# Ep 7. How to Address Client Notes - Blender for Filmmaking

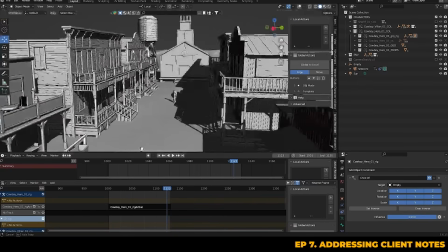8:16 In Previs, you'll often adjust the light per shot to make each shot look visually more appealing in its own way,
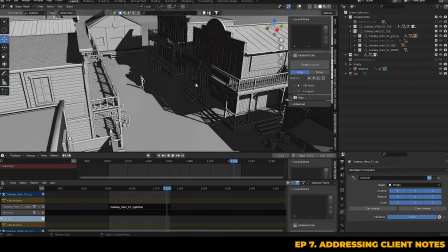8:22 but we still need to try and maintain some form of consistency with light direction.
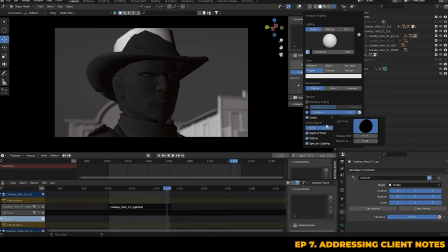8:26 So I'm just going to flip the light source so that it hits the correct direction, ensuring that it's highlighting the character's face, revealing the eyes more clearly.
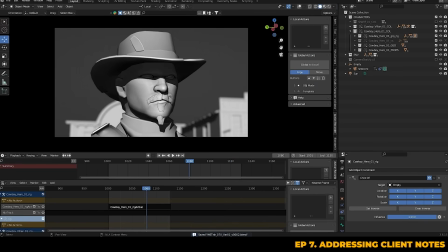8:37 That's looking a lot better. Now, the final part of the note was to have the character walk in and come to a stop.
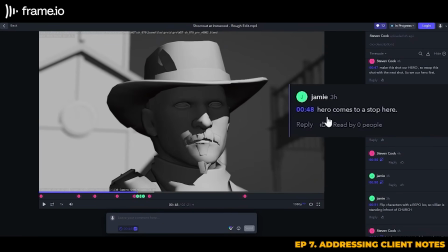8:44 In the previous shot, shot 4, that we just worked on, we have established that he's actually walking into town.
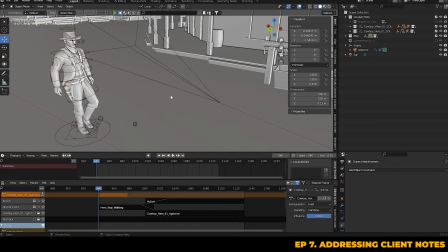8:51 I've loaded the animation into the NLA editor, used the blend in and out tools to merge the walk to stop layer
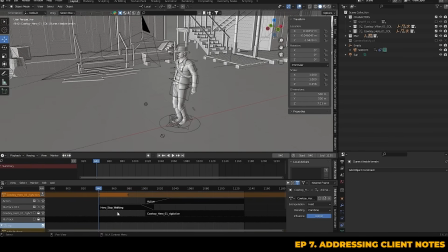8:58 and original action we had in this shot where the character was stood still looking around. The main thing is to make sure that the walk's endpoint is matching the position of our character we have already established.
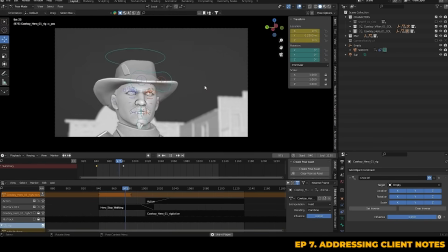9:10 Once you've blended these together, the walk transitions nicely into our hero stopping and looking around.
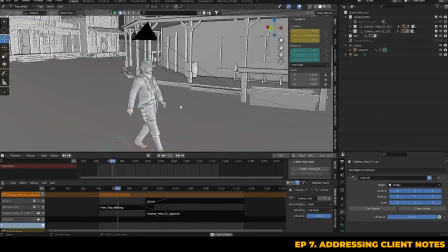9:16 Now, it just comes down to smaller tweaks with the blending of those animation
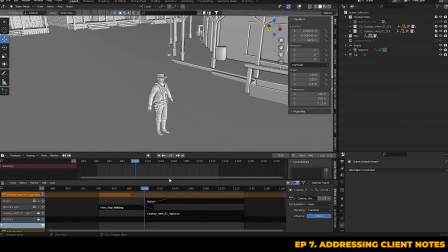9:20 tracks and the positioning of the character to make sure the transition is as smooth as possible.
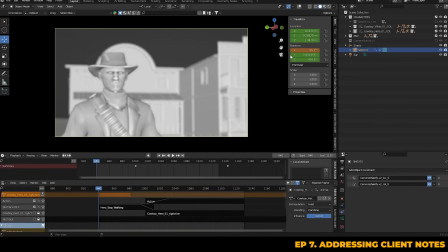9:27 Once we've addressed that, I think it's important to look at the camera.
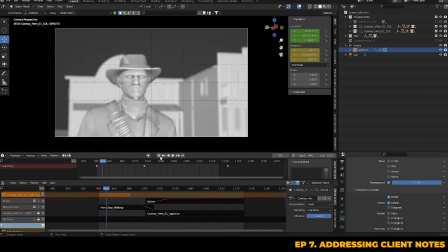9:31 I think we should have the camera tilting down at the beginning of the shot so that we can catch the character entering the frame from a distance.
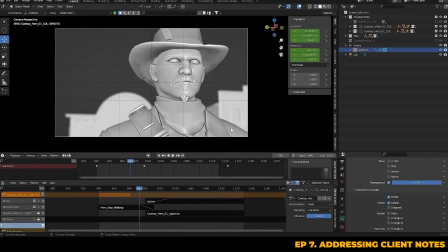9:41 We need to make sure to position the frame with the rule of thirds in mind, ensuring that the character stays centered and is framed properly throughout the shot.
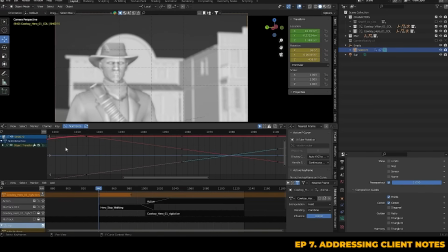9:52 you should go into your graph editor and smooth out the camera rotation, specifically on that X-axis.
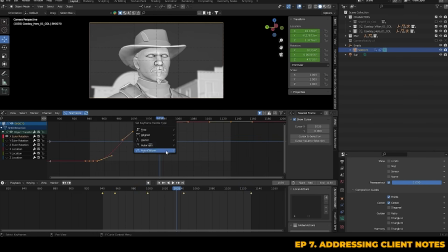10:00 We can adjust it so that the tilt isn't too fast and doesn't feel abrupt. By slowing down the tilt, the camera movement feels more natural as the character walks in and the centre of our frame meets him nicely at his endpoint.
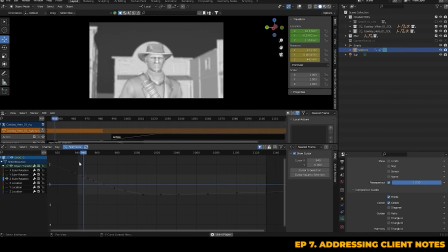10:15 Another point to remember, always keep the centre of your camera's focus on or behind the character's central line when they are moving in a particular direction, never in front, as that would suggest that the camera operator knows where the character is heading,
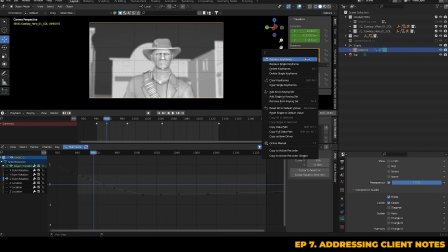10:28 which breaks immersion. So we just need to make sure that the camera remains slightly behind our character's central line as he's walking in.
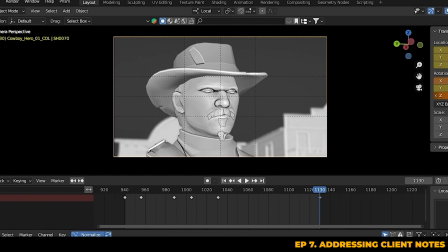10:38 Now you see, as the character walks into frame, the central point of the character's face, which is our main subject focus, and the centre of the frame meet perfectly in the middle. This now looks much better.
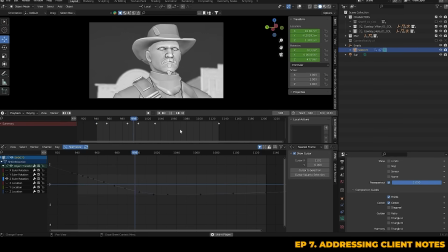10:49 Also, if you notice any snapping in the animation, like we have here, you can play around with the blend in and out settings some more.
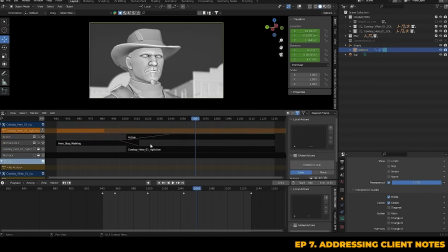10:56 You can just adjust the timing of these so it glides in and out a bit more smoothly without looking too jarring.
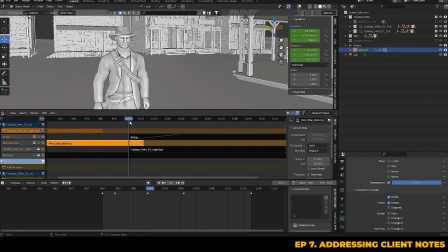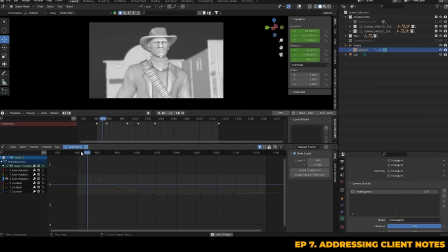11:08 We can push things further by adding some subtle camera shake to disguise any minor roughness in the animation and give the shot a little bit more life,
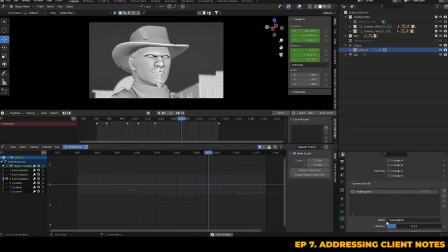11:15 as if it was being held by an actual camera operator.
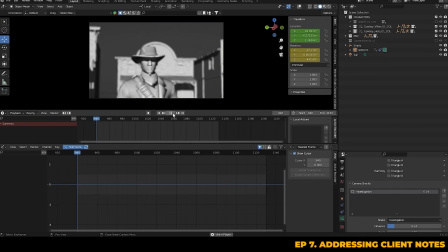11:21 So now we've got our hero walking into frame.
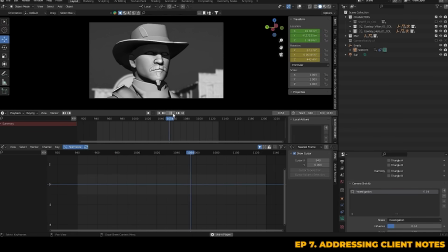11:24 The camera is tracking the character's action without going in front of his central line until he comes to a stop, and our lighting is looking good.
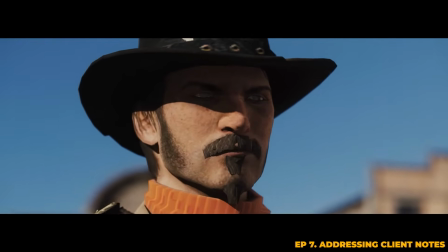11:32 We can now move on to the note for shot 6. This note is all about the framing of the camera when we're focusing on the clock.
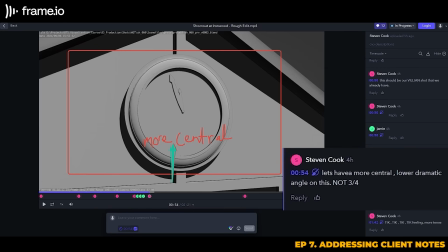11:38 The idea is to make it more central and shoot it from a lower, more dramatic angle, rather than shooting it from this 3/4 angle that it's currently at. This one is pretty straightforward, so let's dive straight into it.
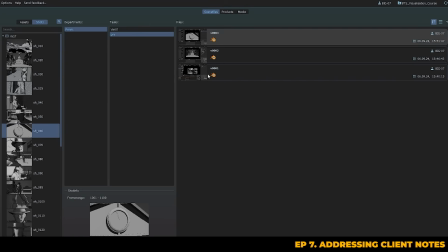11:48 As usual, we're starting by copying over the latest version of our previous variation into a new task called Variation 01.
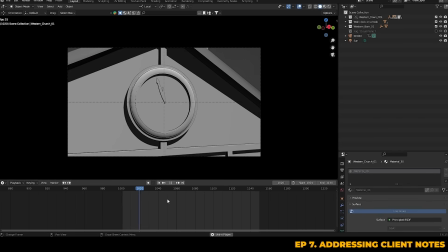11:55 Now that we're in the shot, it's just a matter of addressing the simple camera change.
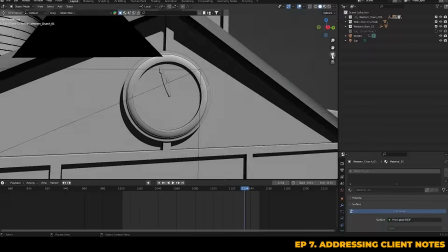11:59 We've already got a subtle, slow push, which already makes it feel more tense, but we do need to ensure it stays central and isn't on that 3/4 angle.
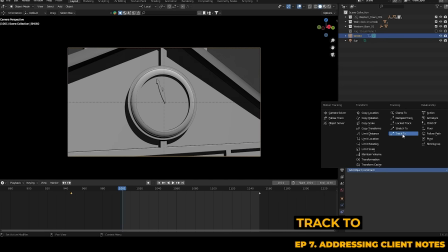12:08 So what we can go ahead and do is apply a track 2 constraint to the camera, and selecting the target as the hands of the clock.